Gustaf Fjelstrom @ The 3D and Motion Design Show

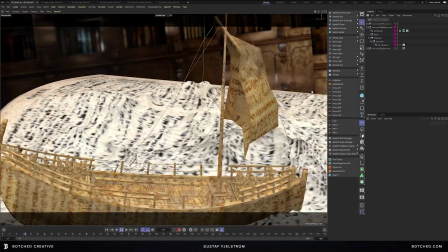And then we have a whip up as it would match cut to the following scene.
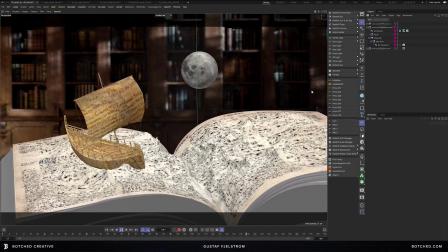So this was done simply by using some nested nulls. Whenever I set up a camera rig,
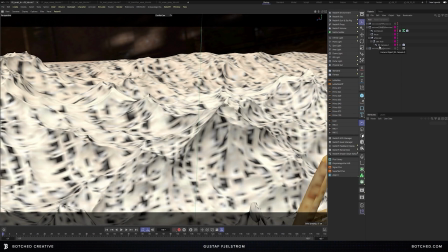I usually like to set up some nested nulls just so I can control the keyframes separately and not have to worry about messing up my camera keyframes.
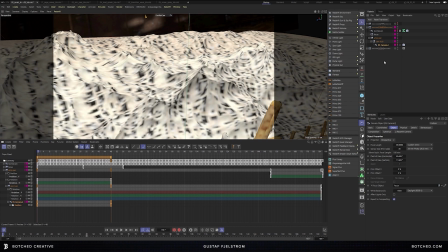So let me just pop open the dope sheet and we'll take a look at these keyframes here. So for my camera,
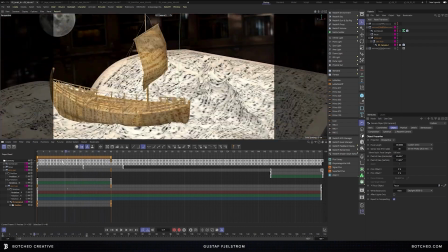the only keyframes I have on the camera is the Z position, so that this is the motion out.
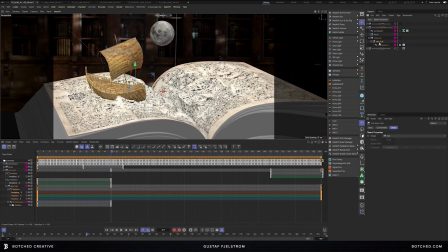So the rotation is actually handled by our null that I've called here camera hub. And that is just a subtle rotation of a couple degrees over the course of the shot.
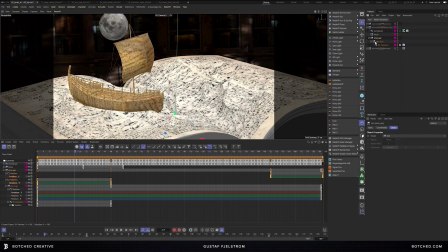And then the more aggressive movement is handled by another null into which everything else is placed, and that's our whip pan.
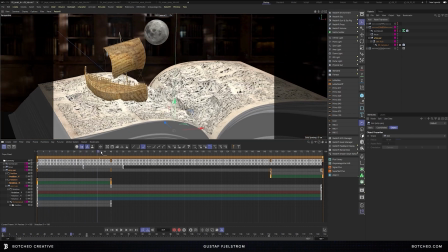So that is the more aggressive rotation and the aggressive move out.
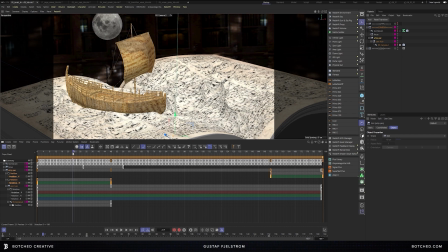So this way I keep my keyframes very clean and organized and easy to update and edit. The icing on the cake here was the use of the GSG Gorilla Cam,
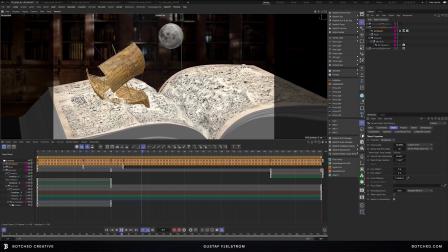which lets us add in some organic shake and a little bit of a handheld camera feeling.
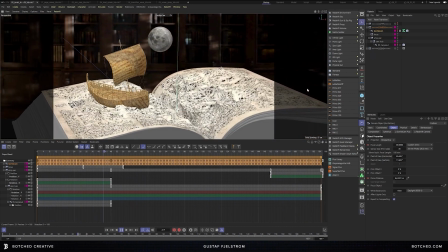Now, this was just the tool that I used, but you can achieve similar results with the motion cam built into Cinema 4D.
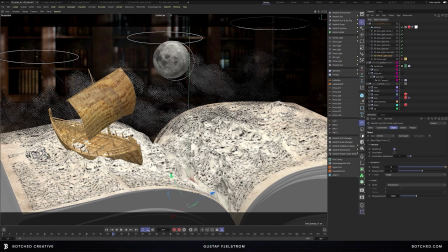So let's talk about lighting and rendering. And for that, I'm going to switch over to my Redshift view.
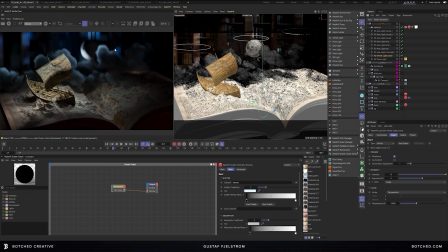Let's start up the Redshift render view. First, a couple notes about rendering in ACES.
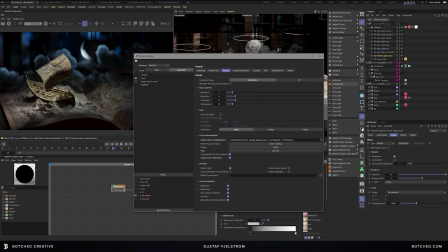So first note is that I am not actually using the default configuration of the ACES config file that ships with Redshift. So if you go to your render settings, Redshift, globals, you can see that I am pointing to an external configuration file from ACES 1.2.
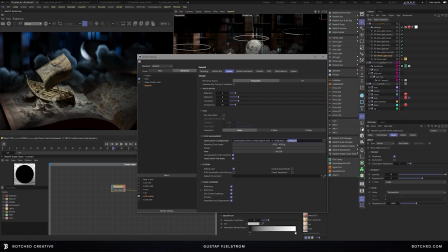And this is the full configuration file. There's nothing wrong with the one that ships with Redshift, but I find that the full configuration has a few more input-output transforms that I find really helpful. So in my case, I set my rendering color space to ACES, ACES CG,
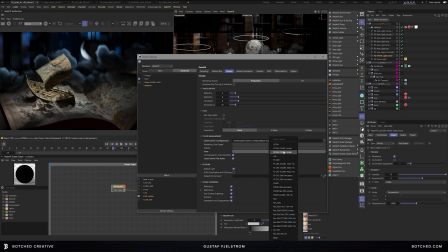display in ACES, and viewing in Rec 709, which is what my display is set to, and is also what this piece is going out to in the end. So those are the settings that I find work for me.
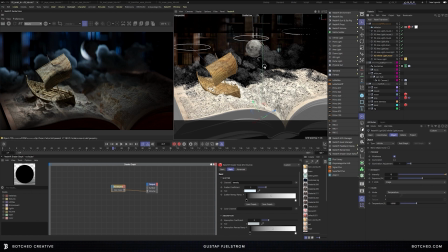I should point out that I am not an expert in ACES or color for that matter, but I have picked up a few clues, and this is the workflow that has been working for me. So on to the lighting. So as you can see, I have about 9 lights here in my scene.
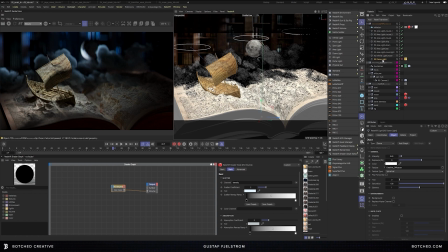I started with the dome light, but then ended up turning that off once I got all my other lights on, which happens a lot. So I have a couple of cloud lights and a ship light, a down light, a key light, and a couple of moon lights.
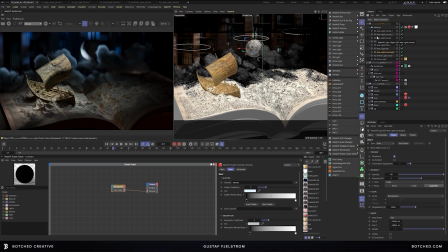So the reason I have all these lights split out is because I knew I wanted to have the effect of lightning, and I just didn't want to have a flash frame over the entire frame. I wanted to have the lightning be a little more volumetric as far as casting light on the scene. So I set up the lights for the clouds,
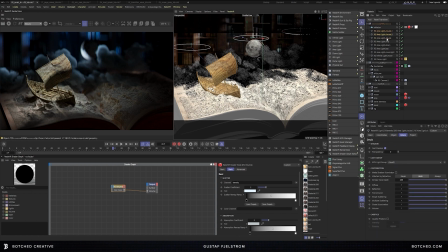and also these lights for the clouds were important because they have a volume contribution right here, which is how we get our VBD to show up. Because in order for the VBD to show up, you have to have a volume material on your VBD, and you have to have lights that are contributing volume to that.
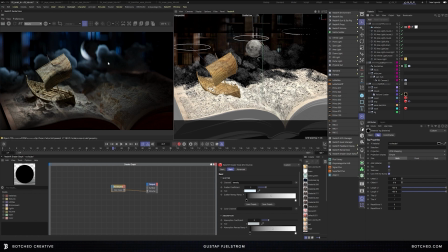So that's how my clouds are showing up. And because I have those isolated as 3 different lights, I'll be able to animate those separately in After Effects. So I've got some cloud lights, I've got some ship lights, and I've got some moonlight.